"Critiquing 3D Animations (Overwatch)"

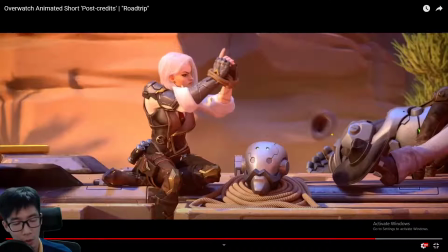[20:37]
okay, so when you reach down at this point already, stop rotating the hat, let it carry the trajectory over, so it's gonna land in this angle.
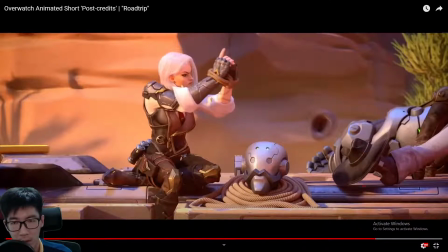[20:55]
I'm drawing the hat really badly, man. I can't draw the hat because of the, okay, so it's gonna land like this, and then it's gonna roll over
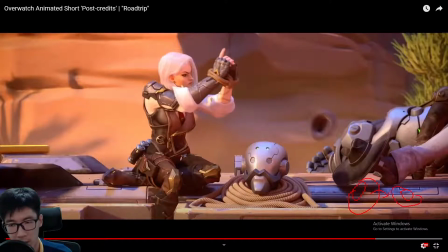[21:10]
so that the hat is gonna become like this, and then maybe roll back just a little bit for energy dissipation, and that's it, no more bounce, and the hat will just stop there. That is how I would have animated it.
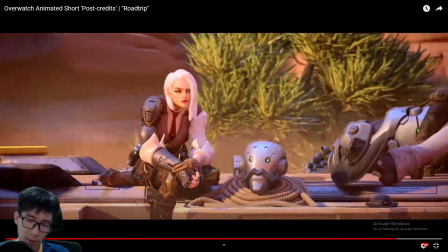[21:30]
The bounce just feels like it's forced.
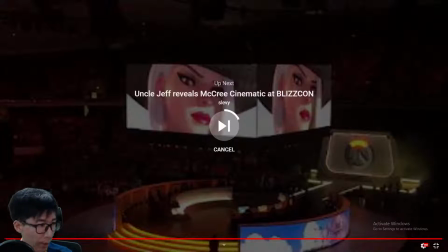[21:34]
So that's my critique of this road trip. And I said it's gonna take a quick one, but still I took
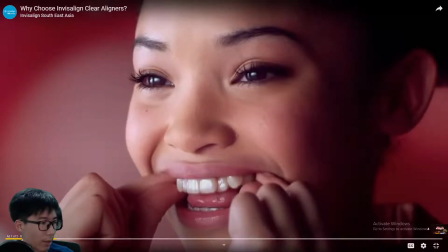[21:49]
30 minutes. Whew.
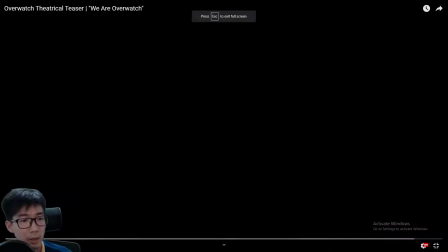[21:55]
I'm not gonna advertise Invisalign. Okay, next one, we are Overwatch.
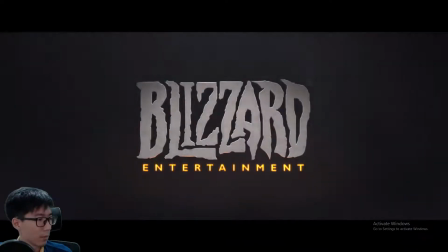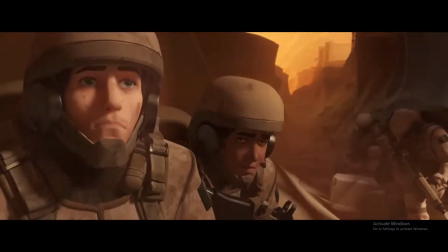We are hope.
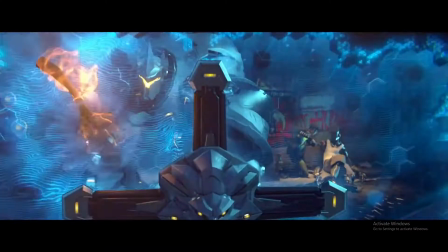[22:18] We are honor.
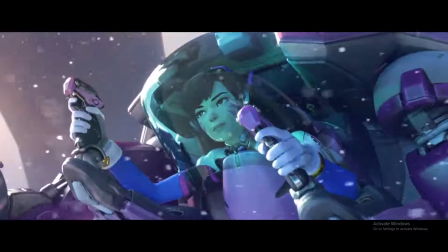[22:23] We are courage.
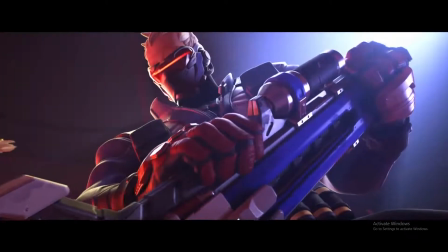[22:29] We are justice.
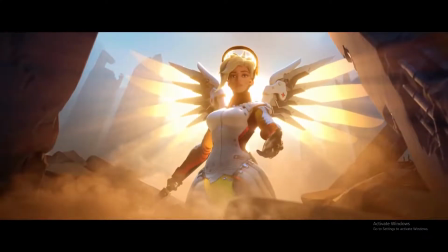[22:35] We are compassion.
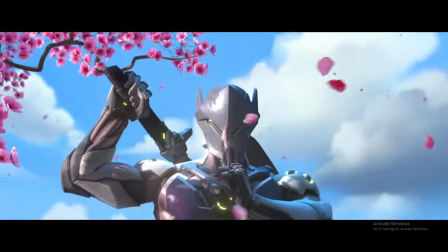[22:41] We are determination. We are harmony.
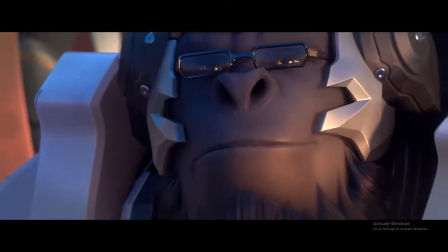[22:51] We are Overwatch.
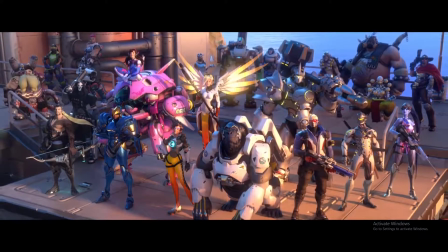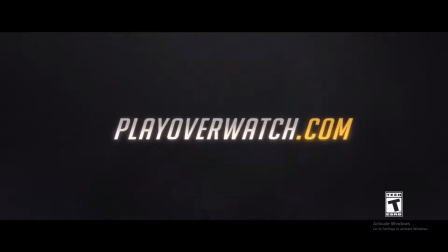[23:00] Rated T for Teen.
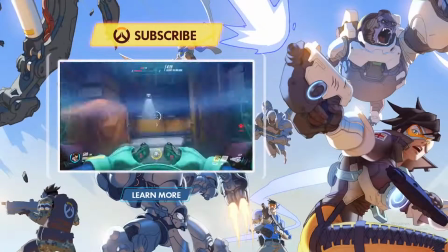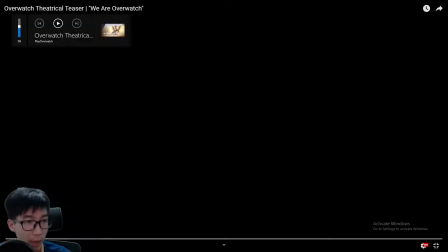[23:08]
Okay, that's we are Overwatch. Let's go through the critic, and I just forgot to change the volume.
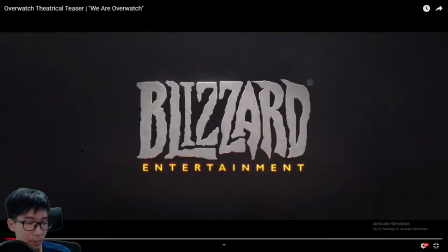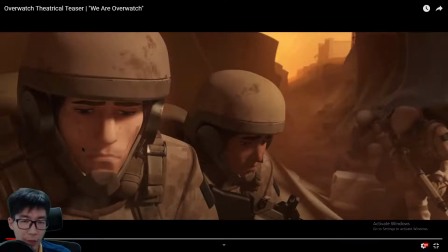[23:22]
I think the facial expression here is really good, man. It's very clear that these soldiers are feeling hopeless, despair, and they're just like out of energy. But a good thing is all the soldiers are actually moving, and the one in the foreground gets the most focus.
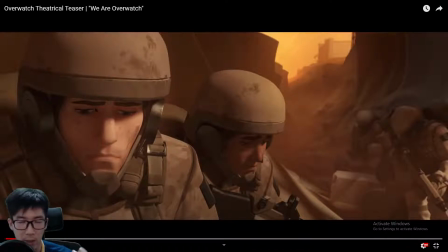[23:40]
I would say the one in focus gets a lot of movement, gets the most movement.
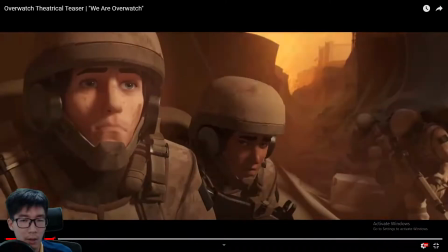[23:50]
Yeah, as opposed to the two in the back. You just see them breathing and moving a little bit, not a lot.
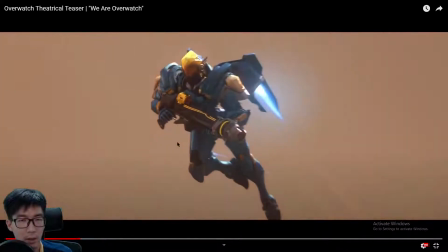[23:56] We are hope.
It's fine.
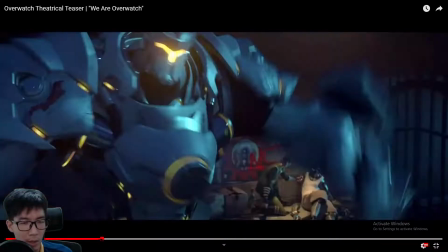[24:02] We are honor.
Yep, we are honor. Okay, so I just would like to bring attention to this kid over here.
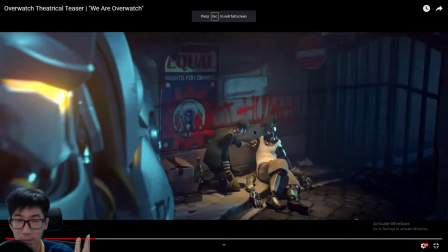[24:09]
Female or male, I don't know. I can't tell. Looks like a girl, but it might be a boy, you know.
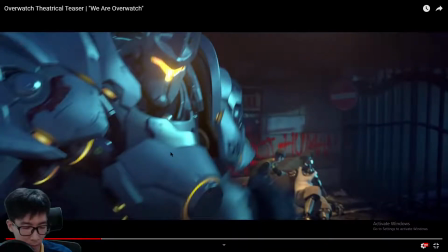[24:19]
Okay, so the kid looks at Reinhardt. Notice the kid flinched.
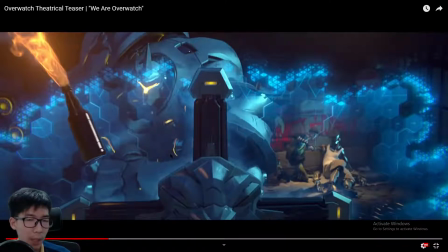[24:28]
So will I have animated the flinch earlier? I think both methods have their arguments.